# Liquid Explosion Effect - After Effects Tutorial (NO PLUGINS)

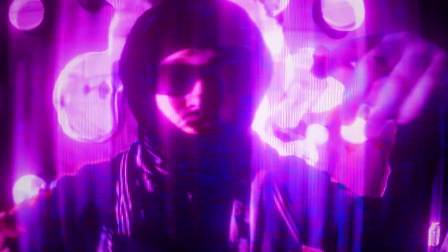0:03 I say I change with some little shit, still be getting my energy. Good memory, I'm in both lanes and the G6.
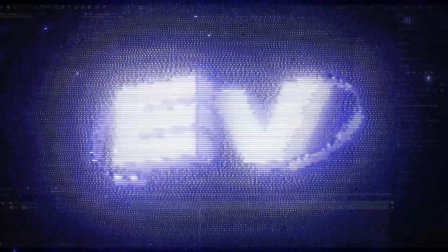0:12 Yo, hello, it's Pelle here from Editing Visuals,
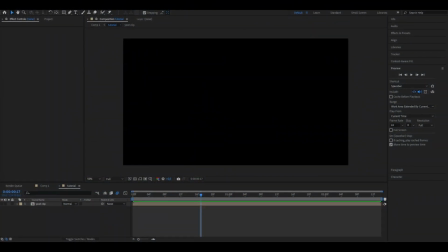0:15 and in today's video I will be showing you guys how to make this explosion effect you guys saw in the beginning without any plugins.
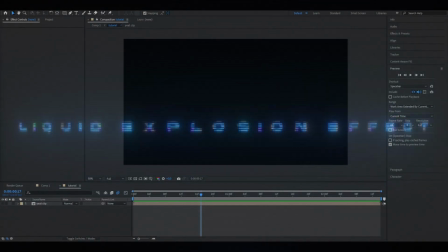0:23 Let's get right into this.
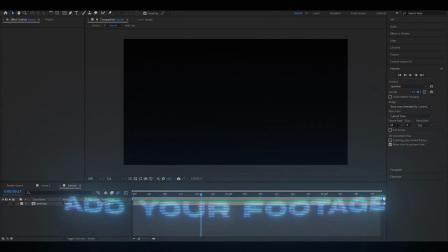0:24 So the first thing you're going to do is to import your footage into your After Effects project, and here when you have your footage in,
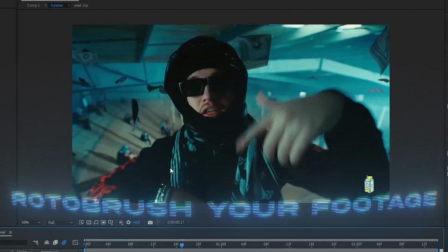0:32 you're basically going to rote brush out the person you want this effect to affect,
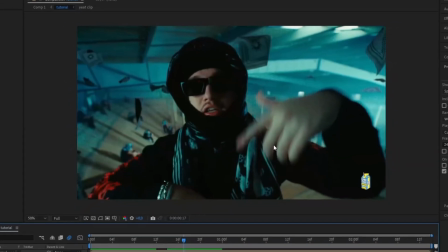0:38 basically. And if you don't know how to rote brush, I made a tutorial on how to do that, which is going to be linked in the description.
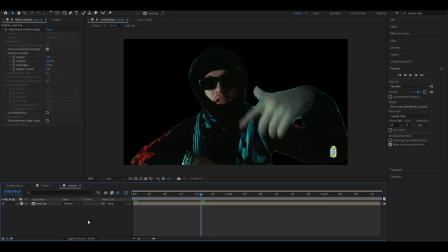0:43 And when you have rote brushed, it should look something like this here. Might not be the best rote brushing this, but gets the job done.
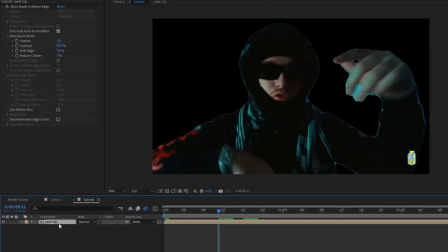0:49 And you're basically going to press Ctrl D on this clip here. Ctrl D, boom.
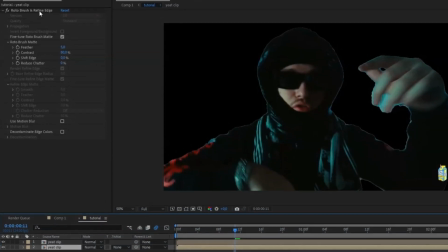0:54 So you get two copies of this. And you're going to delete the effect on the layer below here, so you get the background back.
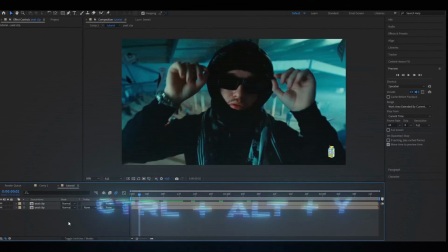1:01 And after that, you're going to make a adjustment layer by pressing Ctrl Alt Y. And you're going to drag this one between these two layers here.
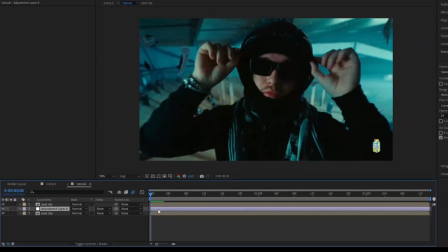1:09 And the first effect we're going to add is called CC Mr. Mercury.
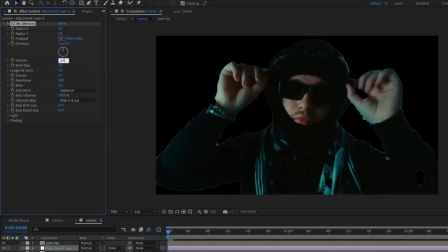1:13 And here we're going to set the velocity to 2.9, the gravity to 0, the blob depth size to 1.25, and you guys can leave the lightning and shading settings at default.
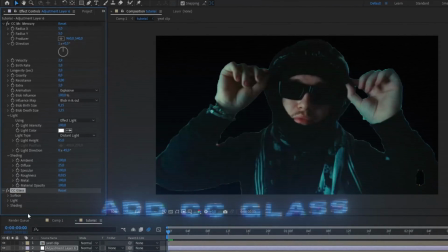1:26 After that, we're going to be adding CC Glass. And here we're going to open up Surface, and on the bump map here, we're going to choose our background layer.
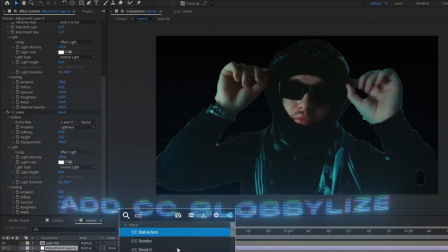1:35 After that, you're going to be adding CC Blobilize, and you're going to open up Blobbiness.
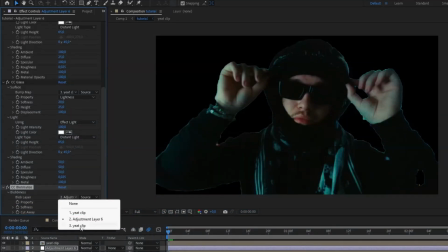1:40 On Blob layer, choose the background layer again. After that, leave the rest at default.
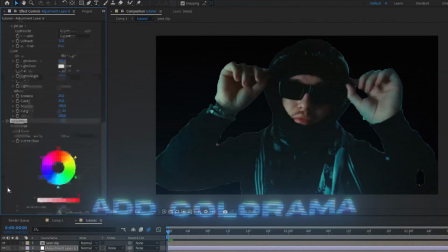1:45 The next effect is going to be Colorama. And here you're going to open up Output Cycle, use Preset Palette, and choose Ramp Gray.
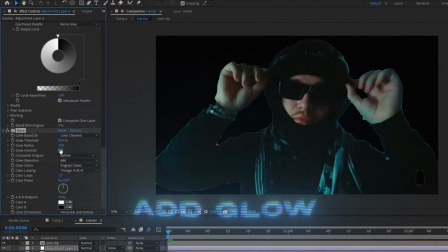1:53 And then we're going to be adding Glow, radius at 10. The glow intensity should be 0.4.
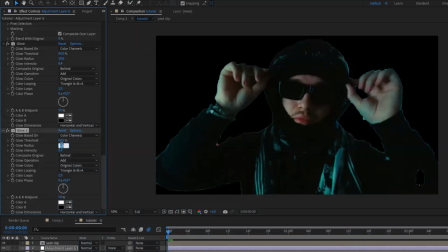2:01 Then you can press Ctrl D to copy the glow, and then increase the radius to 120 and the glow radius to 0.3. Do the same again, Ctrl D, and the radius here should be 458 and the glow 0.2.
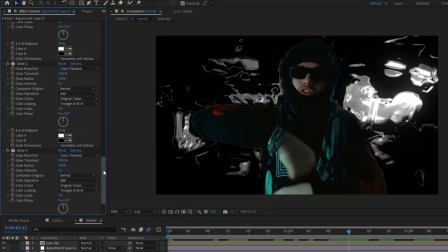2:17 And now your effect might look something like this here, and to fix that, you're going to go up to Blobilize and change the property.
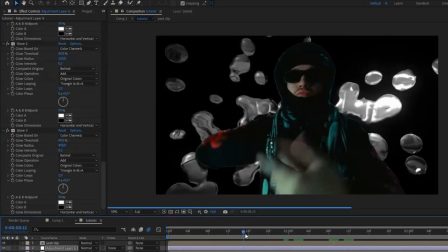2:25 Instead of lightness, you're going to change that one to alpha instead. And then to add a little bit more color to this, I'm going to be adding 4 color gradient.
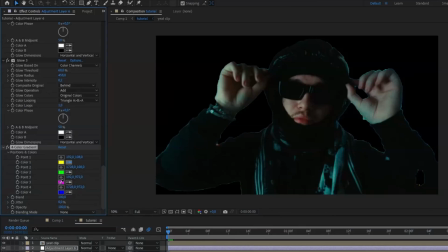2:32 And here I'm going to set a purple on the color 1 and 2, so something like that.
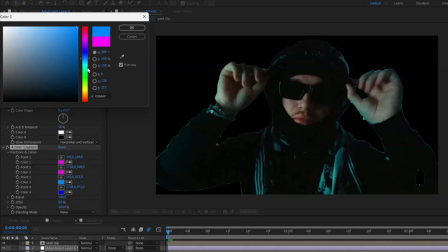2:38 And on the color 3 and 4, I'm going to go with a light blue. And I'm going to set the opacity to 50%.
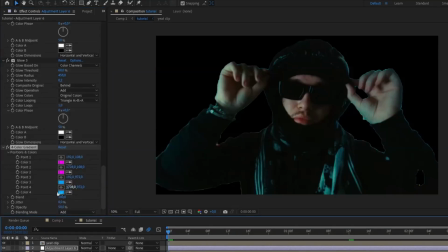2:44 And I'm going to set the blending mode to add. After that, you're going to keyframe all the colors here in the beginning. So press the clock there on all the colors, and then you're going to go to the end of the clip,
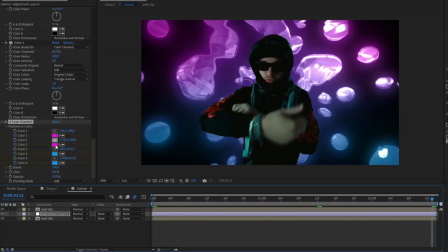2:56 and you're basically going to switch the position of these colors here, so just like that.
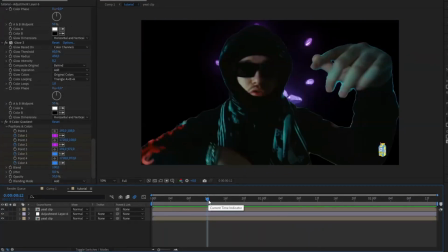3:00 Now it should look something like this here, pretty clean in my opinion. And after that, to make the colors pop a little bit more, we're going to add curves to the layer.
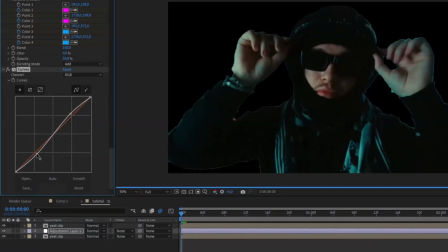3:09 Make a like a S shape here, this one a little bit up, and here this one a little bit down. And this is basically going to increase the contrast.
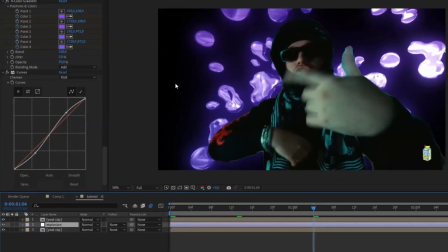3:16 Now you can't see the background for the effect here,
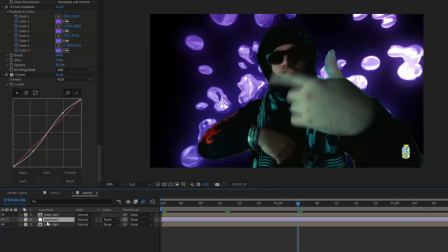3:19 so what you're going to do next is to change the blending mode here on your adjustment layer to screen.
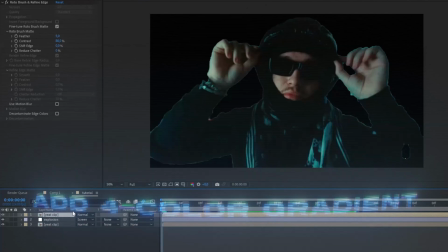3:26 And after that, you're going to add 4 color gradient to your rotor brush layer here, 4 color gradient, just like that.
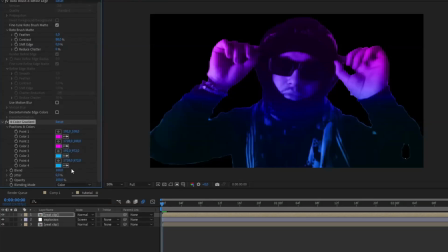3:34 And here we're going to choose color and then drag down the opacity to 15%,
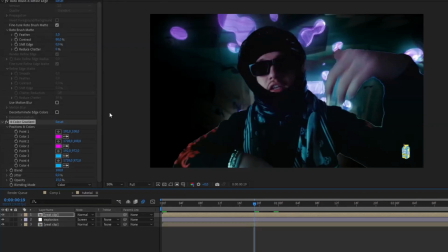3:38 just so it looks more natural and realistic with the liquid explosion effect here.
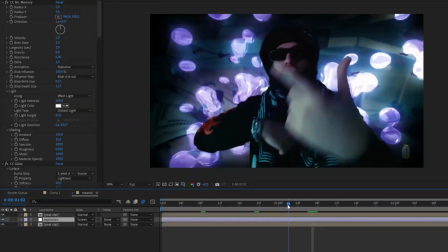3:43 And you're going to copy this effect to the background layer as well. This clip also is kind of dark, so I want to make it more glowy here.
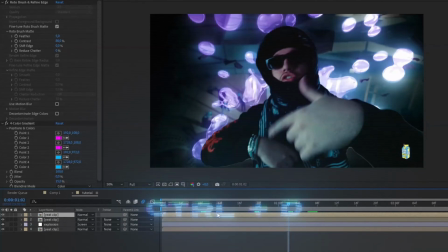3:52 And I'm going to press Ctrl D on the rotor brush layer here, and I'm going to add some glows here.
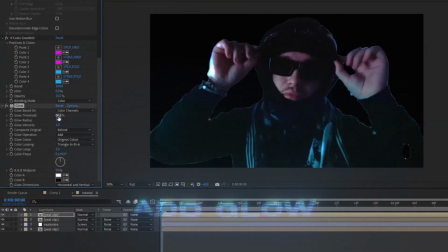3:59 So I'm going to add the glow, and here I'm going to set the threshold here to 50%,
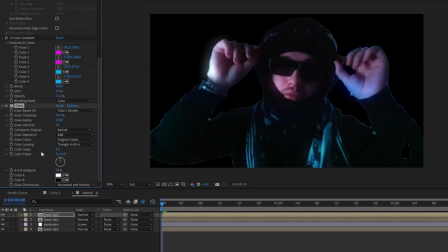4:04 and the radius to 100, and the glow intensity to 0.6.
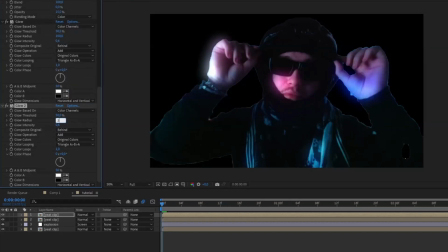4:09 Then press Ctrl D, set the radius to 300 and the intensity to 0.4. Ctrl D again, and here we're going to set the glow radius to 375, intensity to 0.3.
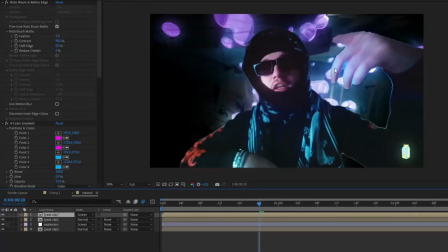4:22 And then you're going to change the blending mode to we're going to be using screen. That basically will delete the drop shadow that the glow effect makes there.
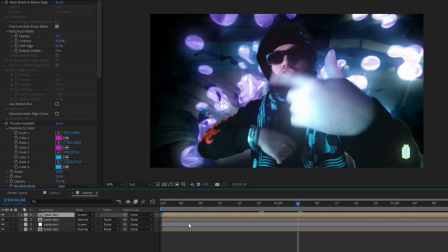4:30 So this is the difference here. Makes it pop a little bit more. And after that, to add a little bit more movement to this clip here, I like to add in another adjustment layer.
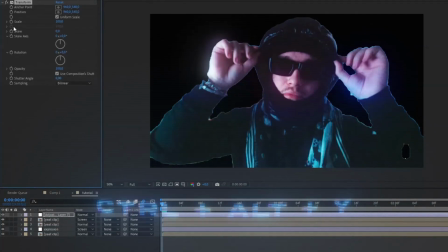4:39 So Ctrl Alt Y again, and here add transform, and we're going to set the scale here in the beginning to 175,
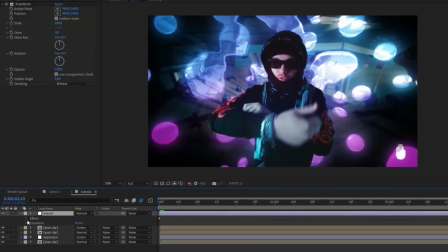4:46 And at the end, we're going to set to 100. And you're going to open the layer up, effects, transform, mark both of the keyframes here, press F9,
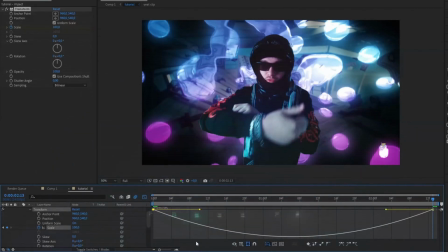4:55 and then you're going to open the graph here, and you're going to drag this one down like that,
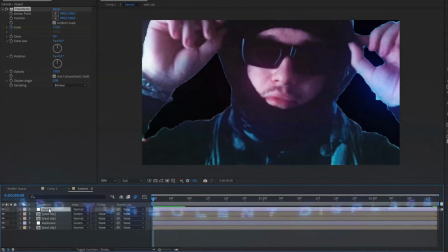5:00 and this one all the way like that. And then we can add turbulence, just to get the like wavy look to this.
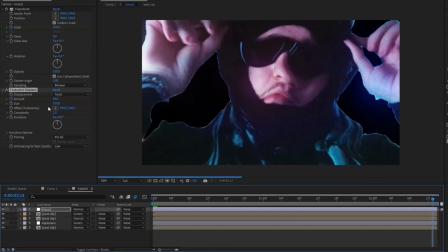5:06 Displacement, twist, amount 50 in the beginning, ending is going to be 0. And I'm going to set the size to 300.
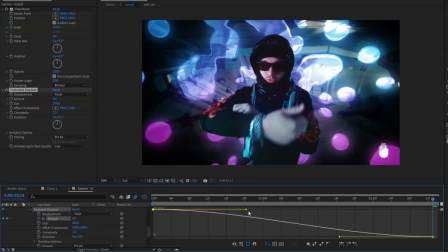5:14 And here, mark the keyframes again, press F9, open the graph up, and here, you're going to make kind of the same graph here, a very high impact here.
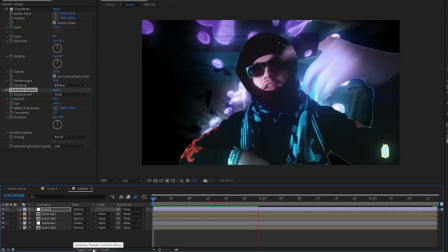5:22 And to make that one look smoother, you're going to press toggle switches and modes, and here we're going to activate the motion blur.
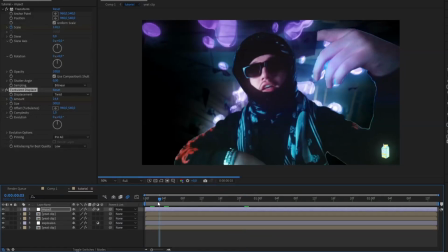5:29 And it's pretty dark in the beginning here, as you guys can see, and if you don't like that look, you can just drag the adjustment layer to the left here.
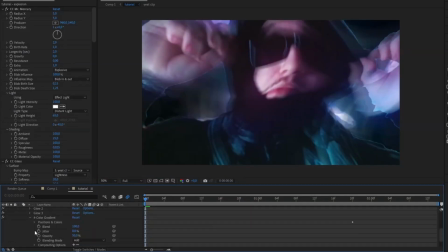5:39 But then you have to open the layer up and move the keyframes here as well. And if you want to elevate this effect even more,
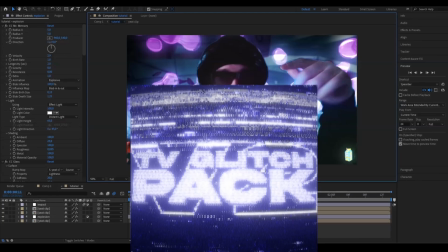5:46 you can add some effects from our new TV glitch pack V2, and I'm going to show you guys how they look.
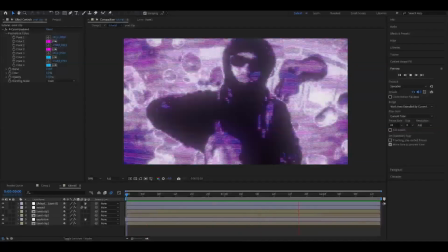5:53 So this is how the second effect in the TV glitch pack is going to look on this clip here,
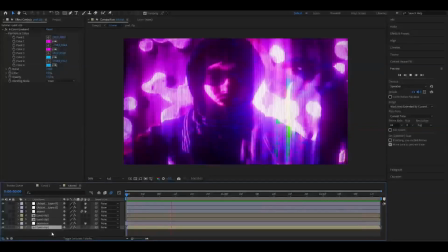5:58 and this is how the 16th effect is going to look like from the TV glitch pack V2.
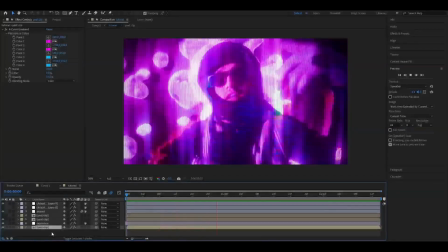6:04 It's absolutely incredible, this pack, and the effects you can make with it. If you guys are interested, please check out our website.
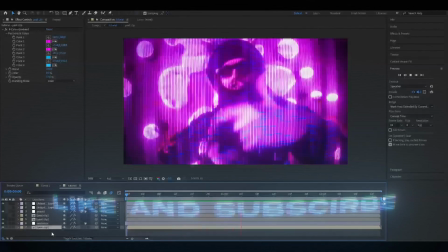6:11 And if you guys like this tutorial, please like and subscribe. Don't forget to check out our socials and our Discord server.
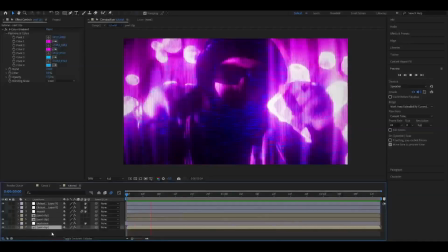6:18 And yeah, I will see you guys soon. Take care and have a nice day.